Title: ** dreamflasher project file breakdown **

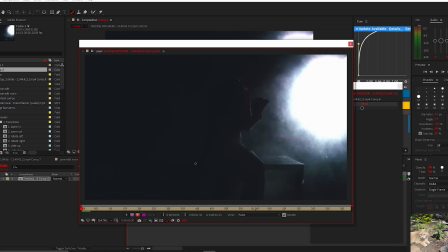(16:31)
Alright, now you draw something. I'm gonna draw a smiley face with a tongue sticking out. Look at that little guy. Alright, let's draw him a couple more times. Let's just draw him in the same spot over and over. Oh my god.
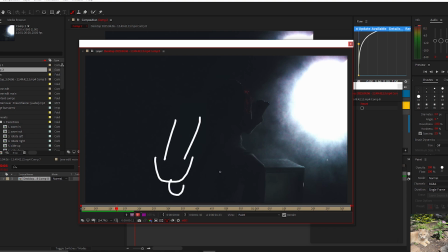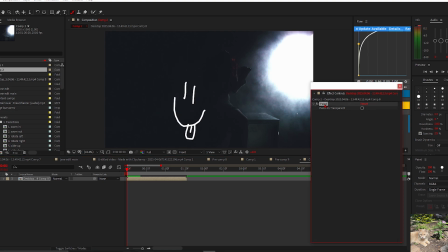(16:52)
Alright, so now that we have this little goober, we copy the paint file from the effects control tab.
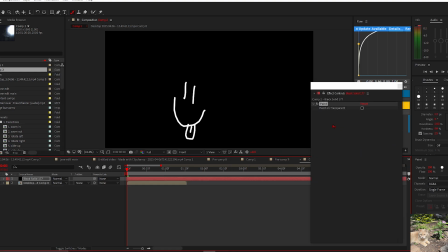(16:58)
We get a new solid. We put it onto there, and then we do a paint on transparent. Make sure you're on RGBA, by the way. If we had it on RGB, for example, and we did paint on transparent, this thing would just go away with the black solid as well.
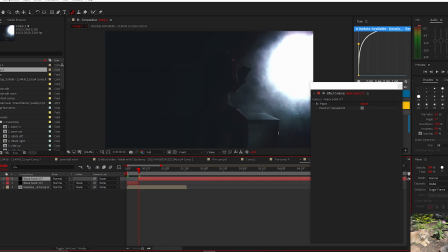(17:12)
It's very annoying. I don't know why it's like that. Yeah, you basically cut that, and you can just kind of duplicate that a bunch. Fuck yeah, dude. Then we can like put this onto a pre-comp. We have a looped drawing. It looks really goofy at this high of a frame rate, but then we can put some other stuff on it.
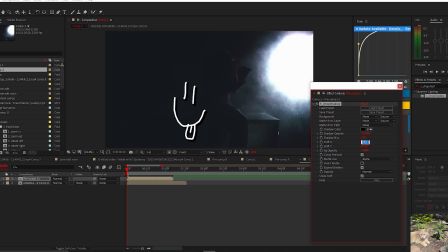(17:29)
Put like drop shadow on it. You do something like that. And boom, you have your drawing.
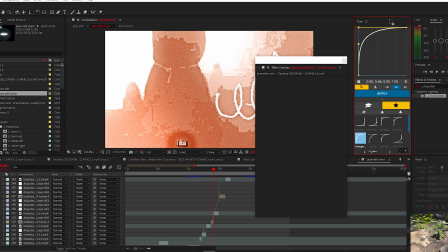(17:35)
Frick yeah, dude. This flowchart plugin, by the way, is also really helpful. I didn't use it as much in this edit as other edits, but it's really good whenever you want to graph something. You can simply just put whatever graph you want to do here. You select like any kind of keyframes, whatever keyframes you want to change.
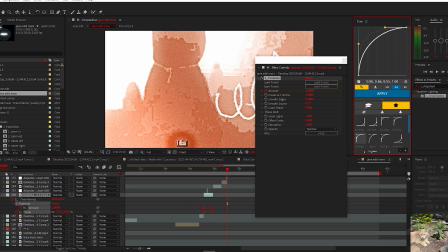(17:52)
You literally just press apply and then boom, it already puts it in. If we apply it, we can just check like the graph that we just applied, that we put onto it in the flowchart.
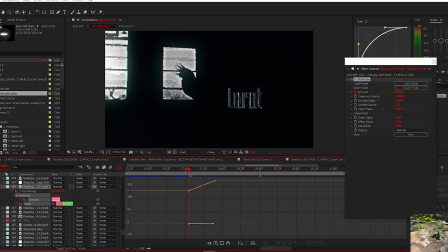(17:59)
It's way better than using the default flowchart. The handles were very annoying to use.
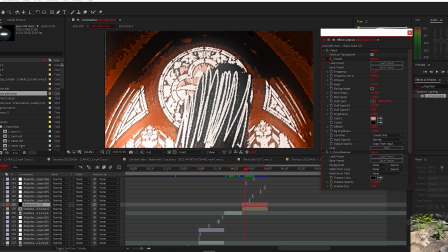(18:04)
So yeah, on this drawing, I added clouds, which is a really nice effect to put on like literally anything.
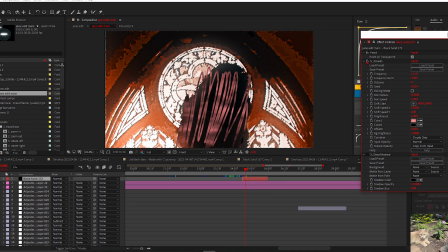(18:10)
Like if we just look at this, you can see that it put a nice cloud texture on it. And you can mess around with it if you want. You can change the frequency of it and everything. But I kept it relatively simple and put it to drop shadow.
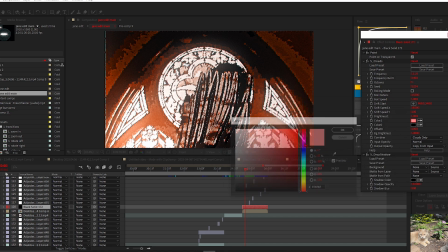(18:21)
And I also changed the color here as well, just to make it a certain orange.
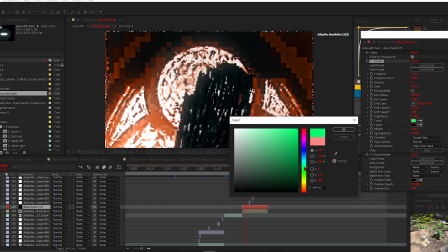(18:25)
But yeah, you can also mess it around and make it something different, like this, for example. That looks pretty cool.
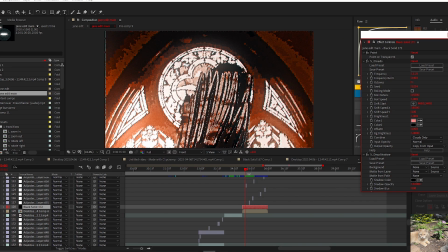(18:30)
That looks pretty sick anyway. That looks really nice. And then I obviously put drop shadow as well on it.
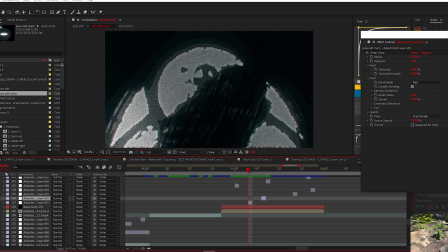(18:35)
There's some certain one frames where I just put deep glow over it. It's mainly for the darker parts of it.
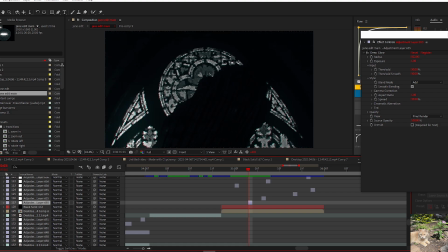(18:41)
Like I didn't want certain frames like this, where it looked a little bit weird.
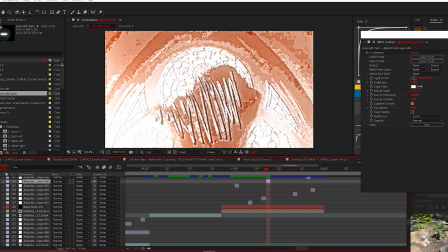(18:44)
So I put deep glow on it just to make it kind of work with the turbulent displace that I put over the top.
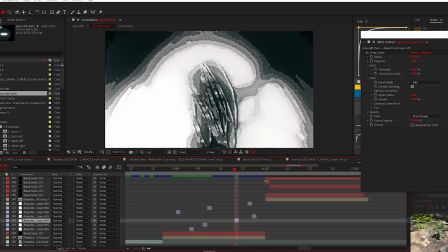(18:50)
I also got some emboss on it, emboss. And then for this section, I got the text again.
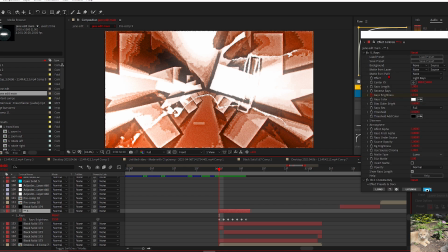(18:56)
I made it flicker the ray brightness from the rays. It's just a cool little thing to use as like a transition.
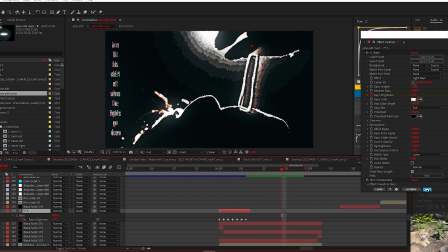(19:03)
And then for this final section, I did some more drawing. I drew over the cigarette and I put the lyrics on the left.
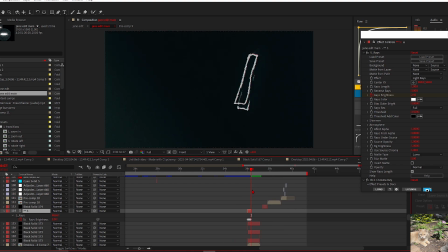(19:09)
I kind of wanted the entirety of the lyrics to show up throughout this edit.
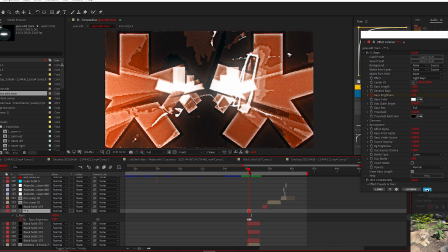(19:14)
I didn't really know how to incorporate it into here because I didn't want lyrics to be in this section. So I just decided I'll dump the lyrics on like the final shot here, and it kind of works.
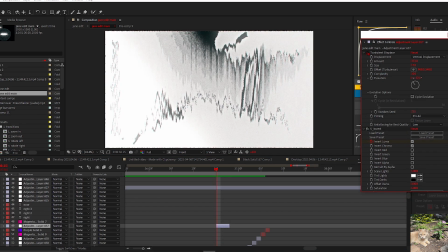(19:24)
And then for this little part, I put turbulent displace, but it's vertical displacement. This is like really good. It's like if you just want like any like harsh like one framers, you just put the complexity all the way up, And
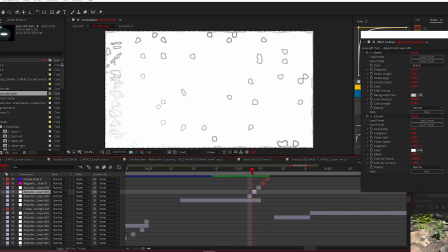(19:36)
then for these final one framers into the last transition, just invert. Some more sketch.
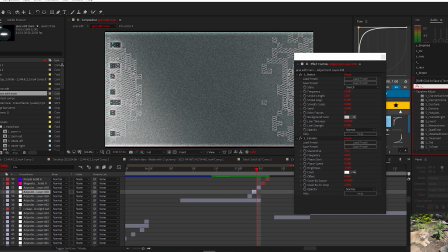(19:41)
I use zebrify here for some reason. I don't know. A lot of the time when I'm looking for one framers, I'll literally just do S underscore and I'll go through every single section here, especially the stylized section, because that's literally like the easiest to like, it's the easiest spot to get any good effect. A lot of the time I also use BCC. BCC stylized is also great.
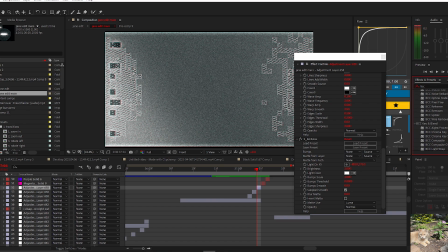(20:00)
It's pretty similar to Sapphire though, but it's got some unique, it's got some more unique stuff here, especially up in here with image restoration. You got pixel fixer, you got noise reduction, you got a bunch under here. And then in this final section, I decided to just do more paint.
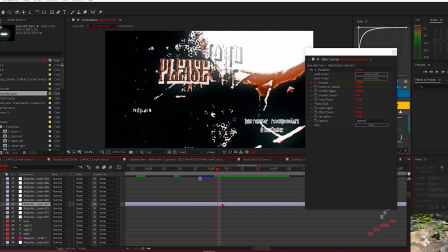(20:19)
Also, from this drop onwards, this entire adjustment layer that I have over the entire edit, or most of it at least, some stuff goes above the main effects. I also put the auto paint frequency up higher, just to make it a little bit easier to see. If I were to have 286 frequency of an auto paint on it, it's just a little bit hard to see.
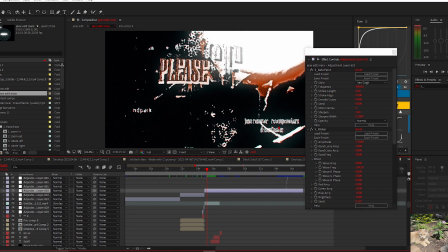(20:38)
You couldn't really see this text as well.
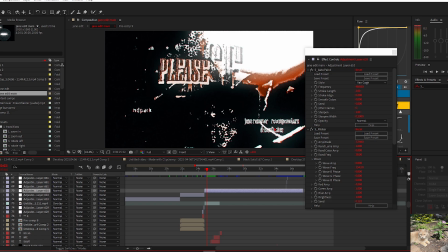(20:40)
It's still really hard to see this text, but you can still kind of make out what it says. But yeah, I also didn't want to get rid of the auto paint because like if I got rid of it, it's very smooth now.
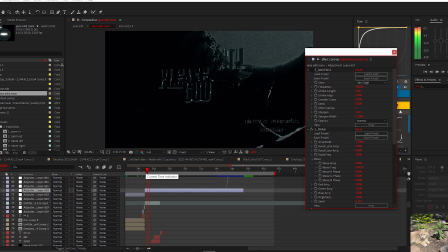(20:51)
It still looks alright, but it definitely doesn't work as well.
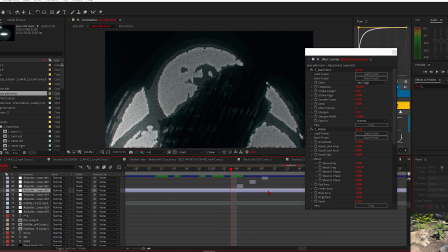(20:56)
The auto paint was definitely a thing that I needed to do in order to make it have like kind of like that 360p fucked up JPEG style that I was trying to do.
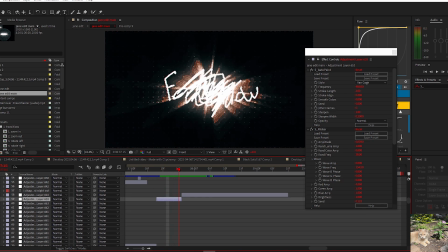(21:05)
Yeah, for this final section, I just drew all over the screen. I drew my name a couple times.
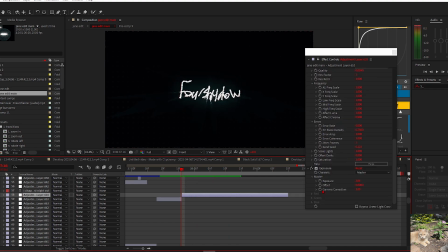(21:11)
Like I showed you guys. I also put rays on it. Somewhere. Where is it? Oh, it's here. Yeah, I put it right here. And yeah, we got the background from the start as well.
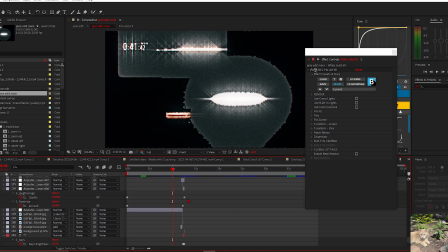(21:20)
This was also through like the entire edit. But yeah, essentially, a bunch of JPEG damage.
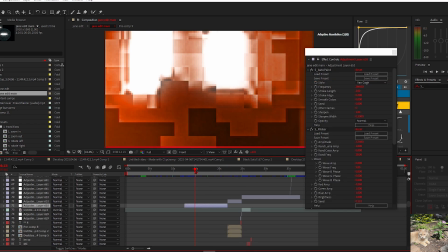(21:26)
This flicker with red amp that makes the entire thing flashy,
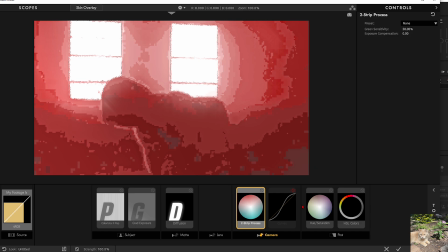(21:31)
and I mean just color correction, I guess. I guess I'll show some other things as well.
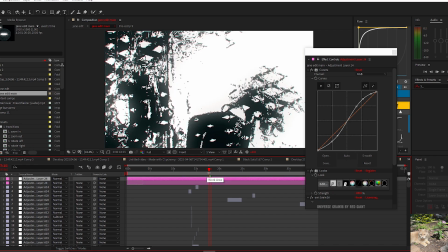(21:39)
Like if I only had like one CC layer, it still looks really good, but like it's not over the top.
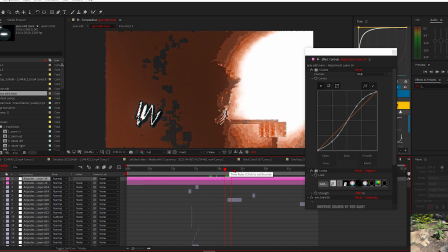(21:47)
That's definitely what I was going for. I just wanted to completely visualize this entire song because this song's an absolute banger. The double CC layer definitely does help. It just adds so much more. Like, look at this shot compared to this.
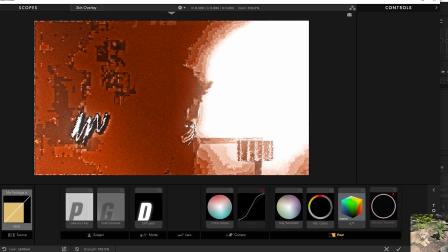(21:58)
Like, oof. I got some other stuff, like getting rid of LUT here.
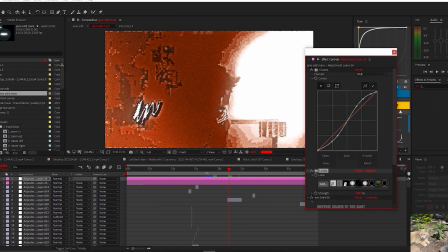(22:03)
You can completely get rid of the blue here if you wanted to.
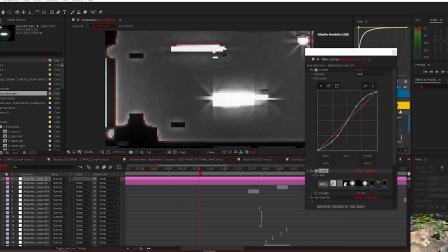(22:08)
There's like, you know, slight blue in like everything that's here. But yeah, if I were to get rid of that, the chromatic aberration, there's still some blue.
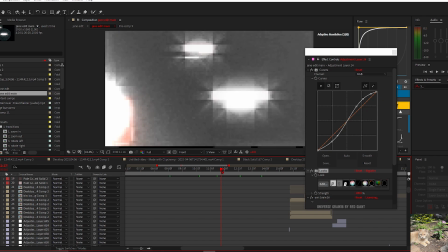(22:16)
But yeah, like if I were to get rid of the LUT and chromatic aberration, it would also just like, you know, it looked like a color scheme. It looked like orange and white, but like,
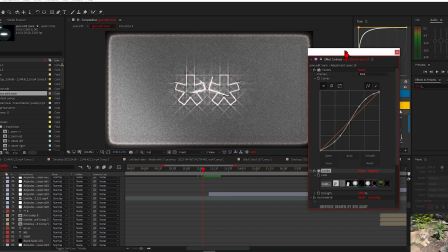(22:25)
you know, nowhere near as good. Like, this is like the main example, because like this entire like part is grainy.
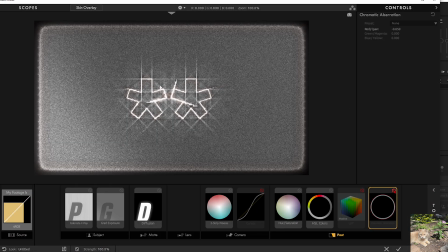(22:33)
Like, it's most noticeable here, especially the chromatic aberration. If you turn that on, you can just see like all the blue that gets added to it. Blue and red as well.
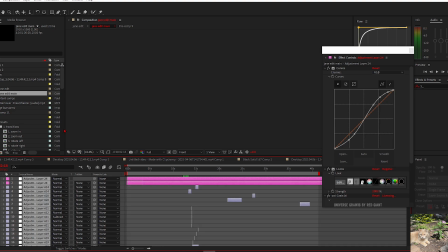(22:41)
And then for the final touches, I just grabbed this entire thing, Control A, pre-comp it, and then you basically got this entire thing, Jane Edit Main.
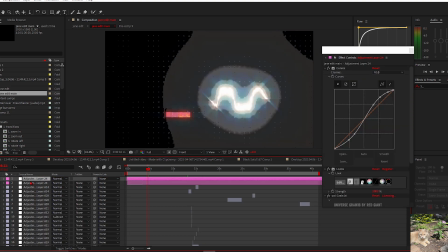(22:50)
I then take away the adjustment layers that are usually here, and I'll put it on top of it.
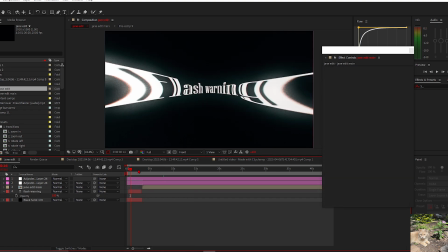(22:56)
Just so whatever I do on top of this edit, like whether it's like a watermark or it's something like this, like a flash warning, it's still got that CC.
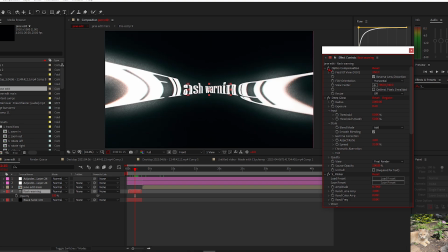(23:04)
For this little thing, I just put optic composition. It's just a simple text. It's like the most basic text ever.
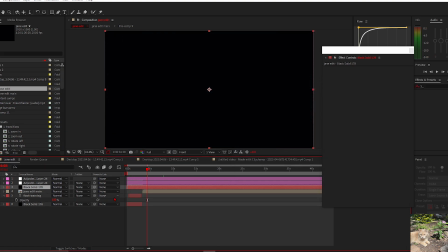(23:11)
But yeah, in this section, you can also put like some other stuff. A common thing that I like to do and that a lot of other editors like to do is just some borders.
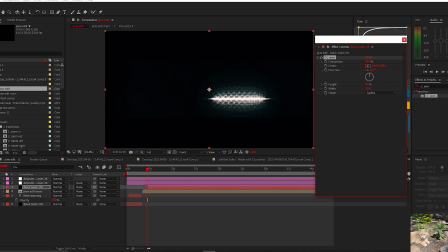(23:20)
You get the little CC jaws. You take away all the height. You got some borders. Like, let me get a better shot.
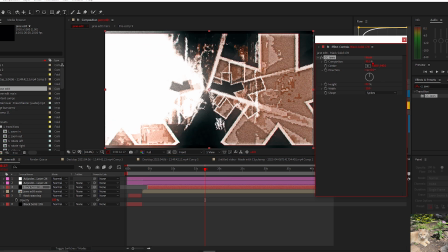(23:26)
Here we go. You can keyframe it as well, so you can move it around, and it can go with the edit if you want. I usually have it at like 93, I think. Whether you want it with the color correction or not is up to you.
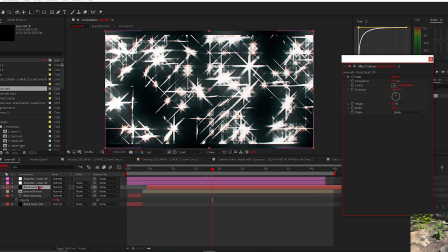(23:37)
Some people don't like the diffusion that's over the borders, so you can just like put it above it if you want. Another thing that I usually put in this section is a layer of RSMB, which is just motion blur. But I didn't want to put it here because even if I put like a little bit of motion blur, it just make it a little bit harder to see.
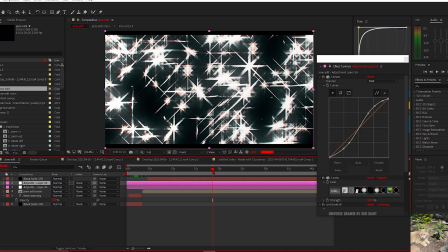(23:54)
I kind of wanted everything to be, every frame to at least be seeable if you paused.
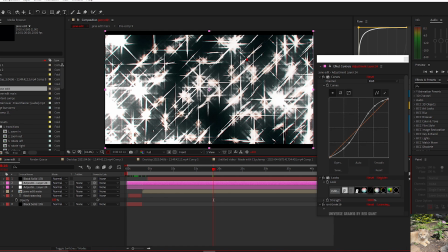(23:59)
Like if I were to have RSMB on this edit, all this glint here in this entire one frame, it would just be really hard to see. Even if it was just a little bit of it. Like, let's get like a tiny bit of it. So that's like 0.50. Let's do 0.10. Like, even then, like, that's hard to see.
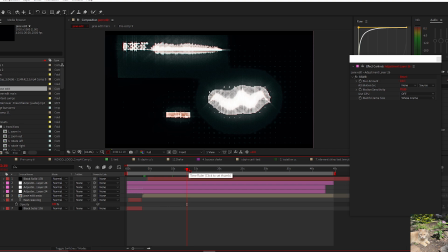(24:15)
Also, it wouldn't mesh as well with certain sections, like, where the edit drops down in frame rate on purpose.
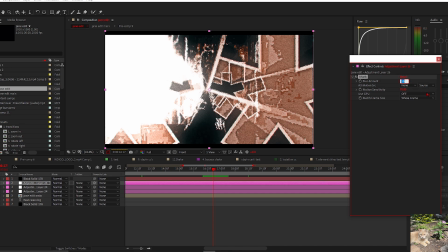(24:23)
Because then you'll see Like this is a good example. If I had like 0.40 motion blur on this section where it drops down a frame rate, you can see that there's this part where it has no motion blur, but then when it moves, has a bit of motion blur. But then obviously when it stops, it doesn't correlate with the frame rate that changes.
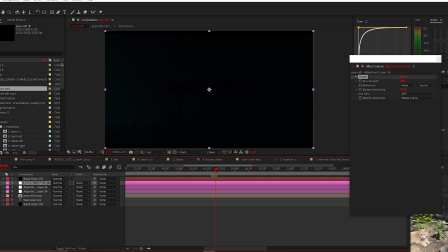(24:41)
You can't technically do that. You can't technically change that, but it's a bit annoying.